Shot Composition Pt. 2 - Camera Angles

Today, we're talking about camera angles.
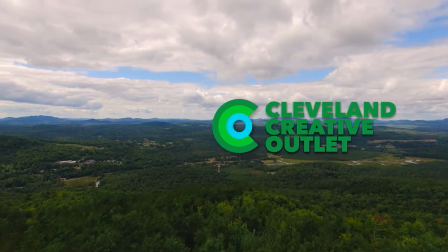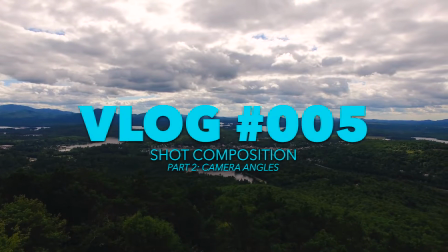Hi, I'm David Stern from Cleveland Creative Outlet. Thank you so much for coming back. I'm really excited for what I have to share with you today. We're going to be talking about shot composition yet again this week, in the second in our shot composition series. When you think about camera angles that a camera is capable of, it seems like the possibilities are limitless, but a lot of people are very unsure as to where to start. Let's start with one axis at a time. The first axis we're going to talk about is the y-axis, basically how high or how low the camera is. For argument's sake, we're going to talk about only human subjects because the same principles can be applied to other subject matter. There are basically three ways that you could go about filming a human subject. The first would be at eye level or slightly above eye level. This is the usual recommendation because it makes people look very good. You give a good jawline to the person. The nose is usually pretty good. Maybe not in my case. It makes their cheekbones look good. People always look best when at eye level or slightly above.
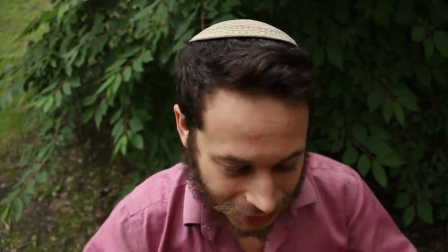(1:31)
This is the second option. Do a very high camera angle. It puts the camera in a position of power.
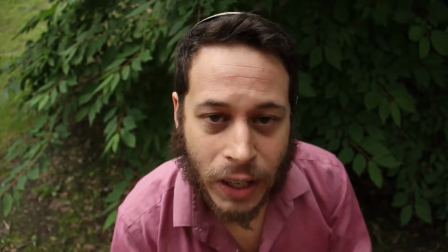(1:37)
People who are filmed in a high camera angle are inferior to the camera.
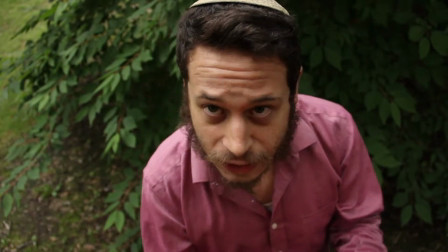(1:42)
They are physically lower than the camera.
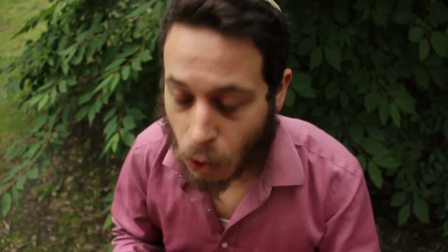(1:45)
If you want to show your subject as being physically weak, oppressed, not a strong figure, you film them from above.
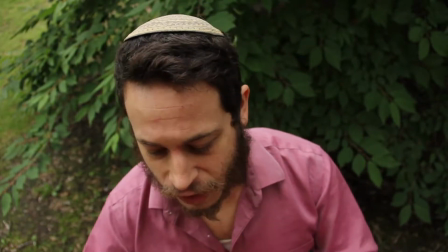(1:52)
The other thing that it does, in a sort of a similar vein, is it makes them look cute.
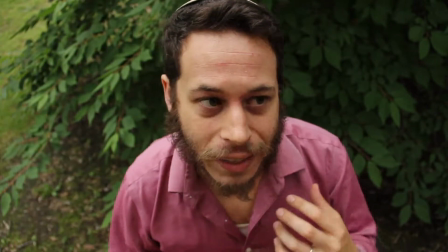(1:57)
Kind of squishes our proportions in a way that is very similar to the way a baby looks.
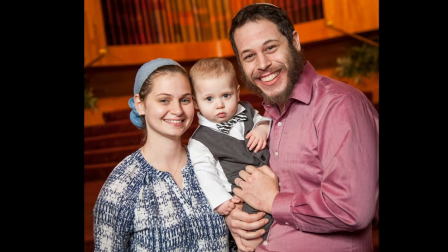(2:01)
So when I look straight forward, my eyes and my mouth and my nose are very squished together compared to the top of my head.
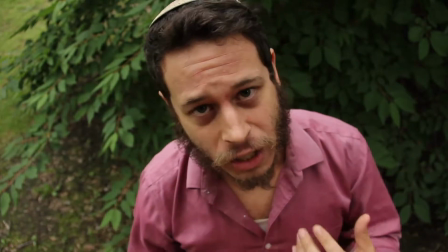(2:08)
Those facial proportions are actually very similar to a baby's.
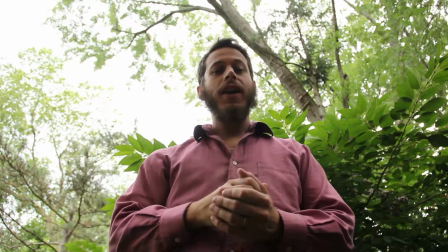(2:12)
This is the third position on the y-axis, and this is a low camera angle.
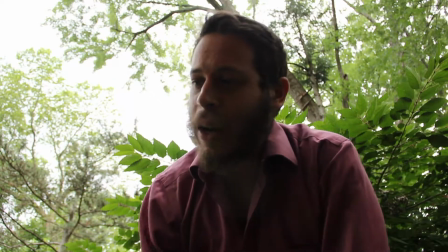(2:17)
And as you can see, it kind of makes me look like a giant. You'd use a low camera angle, generally speaking, when you want to put the subject into a position of power.
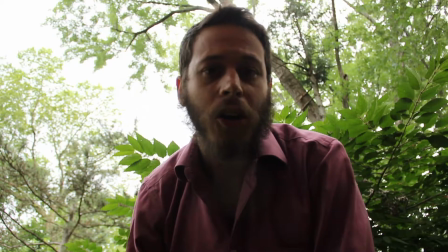(2:28)
People generally also don't like to be filmed from below because it does
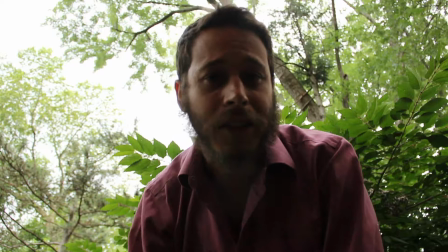(2:32)
all of the opposite things that we talked about previously with the other positions.
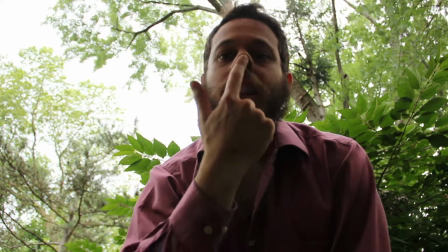(2:37)
It destroys the jawline. You're looking directly up the nose so you can see right into my nostrils.
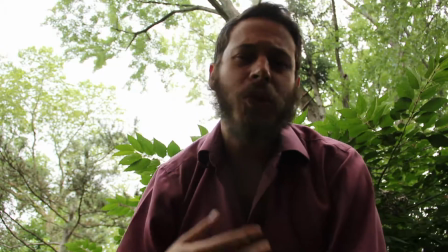(2:42)
It does not frame the face well at all. It makes you look older. It makes you look less happy.
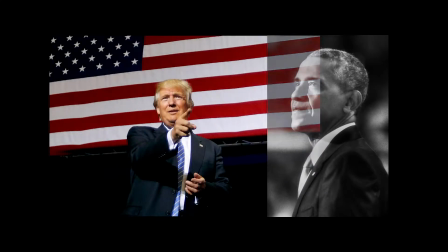(2:47)
So you have to use it very carefully. If they catch you just at the right moment, you'll look really heroic and strong,
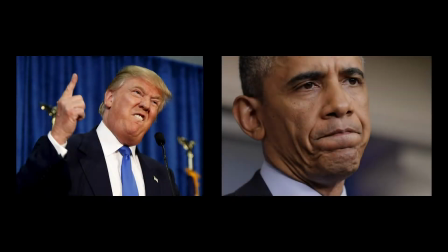(2:56)
but in other instances, if you are like caught mid-word, you'll be seen as very untrustworthy. So be very careful with low camera angles. The only other coordinate that we should be talking about right now is the yaw axis, and that looks something like this. Never tilt the camera. That's the rule. Everything else is an exception. The reason is that the cases in which you would want to tilt the camera are far and few between. So just as a general rule, don't do it. Stay away. Which of these two shots looks more peaceful? This one.
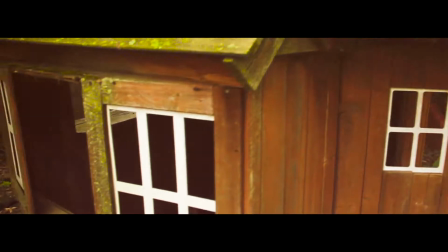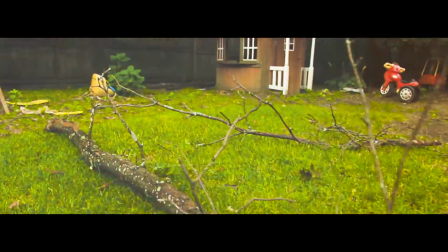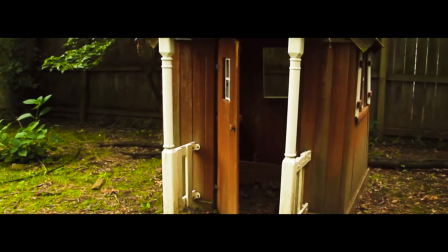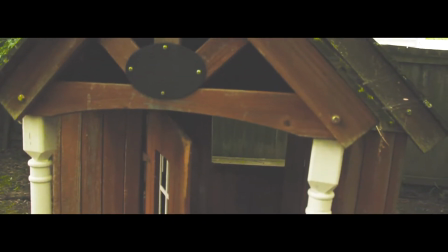Or this one.